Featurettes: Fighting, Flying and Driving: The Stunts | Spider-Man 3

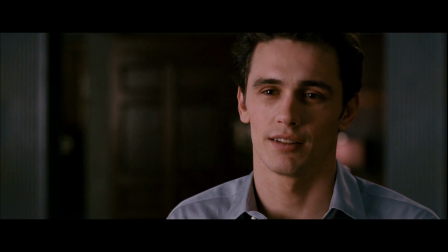[12:27] Peter, she knows me very well. And when she kissed me, it was just like she used to kiss me.
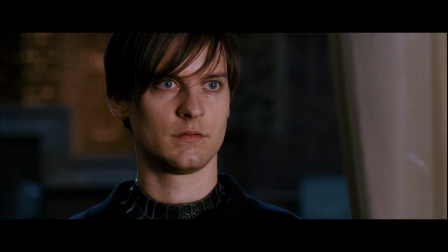[12:35] That taste.
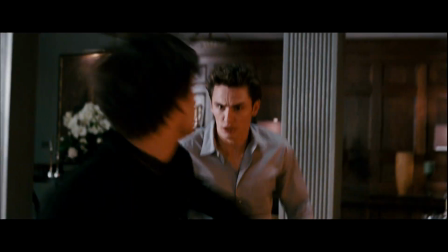[12:40] Strawberries.
The fight between Harry and I in the Osborne Mansion is a great fight because it's
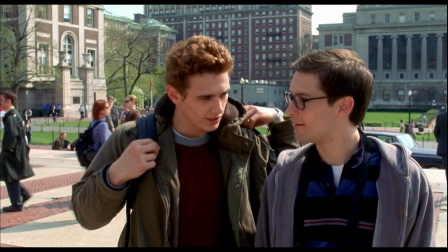[12:48]
two guys who love each other like brothers with a lot of
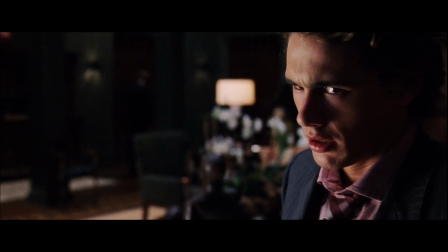[12:53]
history of hurting each other, and it gets pretty nasty. So you take two superpowers, but they're still friends and their emotions are raw.
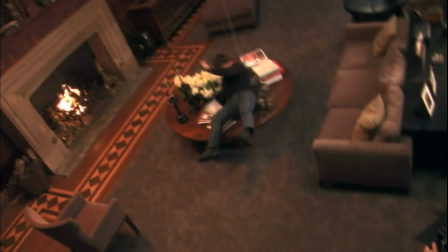[13:05]
And I think they were trying to get, you know, away from the big fantastic, which is the majority of the other film.
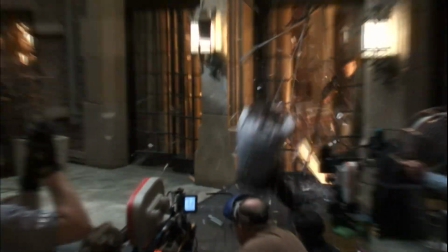[13:13]
And this was a different sequence on another level and almost more personable, more real, and just grittier.
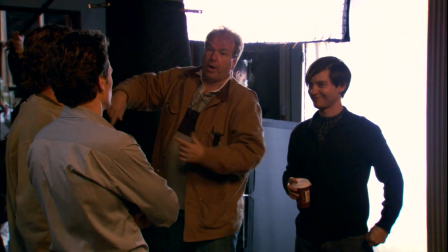[13:20]
We actually developed a style with the actors and really talking about it on an emotional level. And, you know, Toby would respond and go, you know, I think my character would do this.
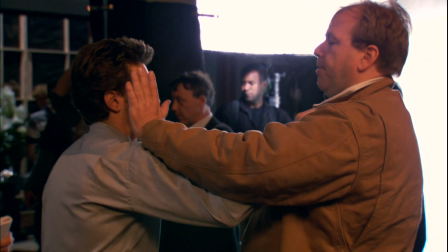[13:32]
I don't think my character would do that. And James is the same way.
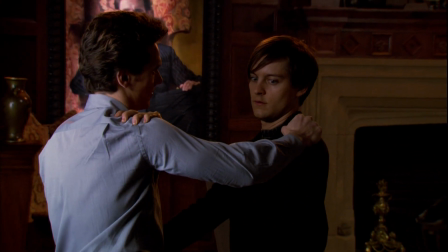[13:36]
So it's like sort of really hand in hand, we came upon the choreography that felt real and true to these characters.
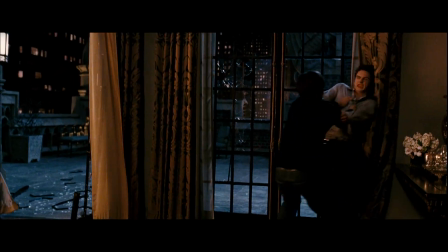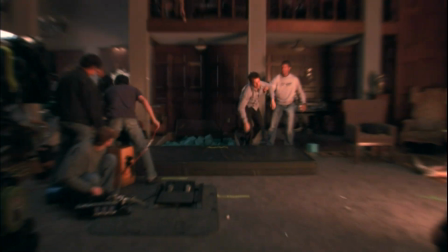[13:53]
An air ramp's actually a very old piece of equipment. You know, you step on it, throws you through the air.
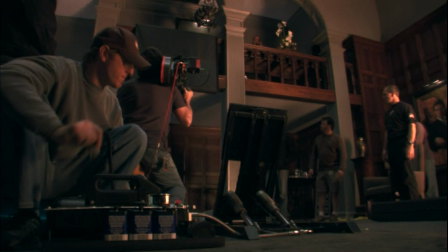[13:59]
So we see when Peter throws Harry, the double got, you know, steps on it, goes flying through the air.
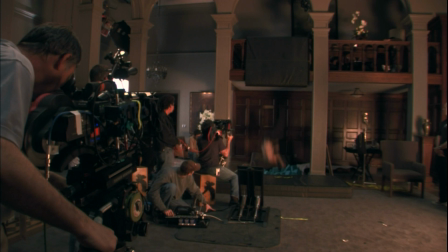[14:05]
So you see him and he hits a balcony and goes flipping over. And so we cut the floor out and filled it with the foam. And, you know, and he hits himself in endos and does a three-quarter. And if the floor was there, he would have landed on his head, cut the floor away, put the pad there. And, you know, he enables the stuntman to actually land on his head and not get hurt.
Ready and action.
We're here in Culver City at Sony Studios on stage 30, shooting some work on our motion base today.
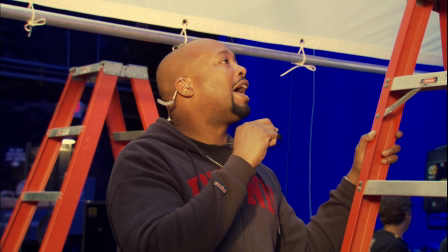[14:38] Ready and action.
Basically, we can put our taxi there and maneuver it about 22 degrees in any direction so we can, in a safe environment,
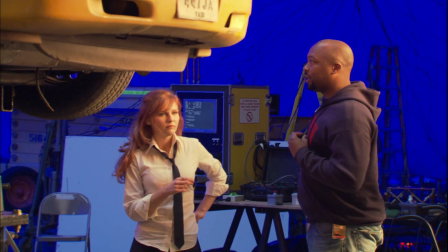[14:52]
be able to have actress in the car,
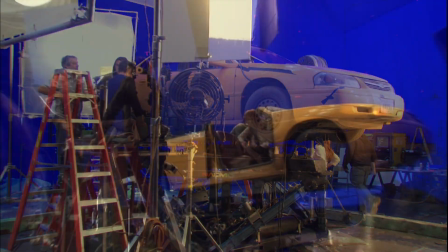[14:55]
manipulating it in all kinds of ways that we couldn't do on the street. If ever we need to have the taxi at more
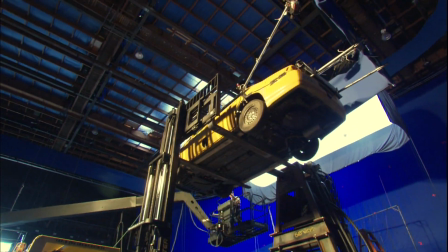[15:01]
than a 22 degree angle, we actually can go on this. Basically, it can go 360 degrees, depending on how and where the car is rigged. And like as I said, it does actually go 360 degrees, and our fearless MJ tested that rig out herself.
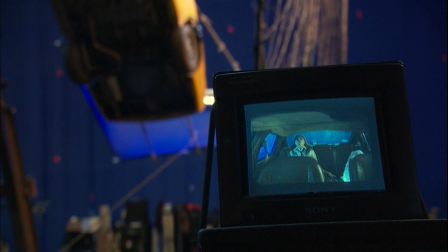[15:17] Ready and action.
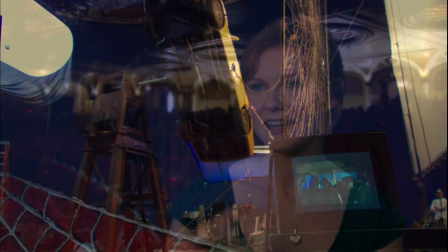[15:24]
It wasn't really as scary, as more nauseating is when they turned the taxi around.
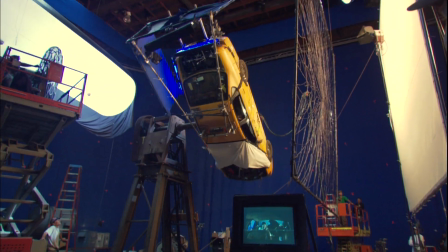[15:29]
Like, it was okay going forward, but the reset was like your stomach just fell, you know, to your throat, and that was not fun. She's a trooper. She's doing a lot of this stunt work, things that we could do with a stunt double. She's been doing them all and doing a great job.
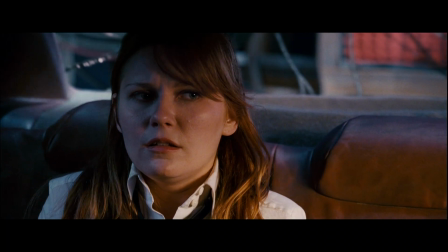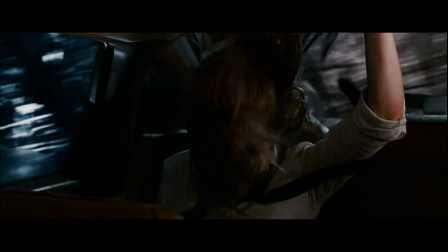One of the best stunts that I think we did in the final battle is when Harry comes in and he hits Venom, and Venom goes flying through the walls. And we did all in one shot. We used two Venoms, which is the beauty of having that suit,
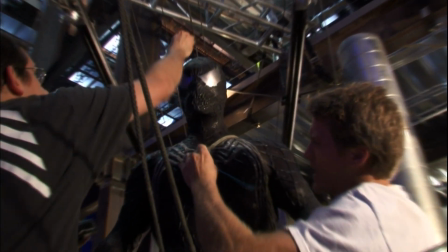[16:12]
is we fly him through and we rotate him as he hits this one thing and this breakaway table or a rack,
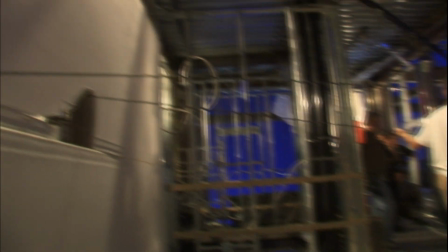[16:20]
and he flips up and he smashes into this wall face first.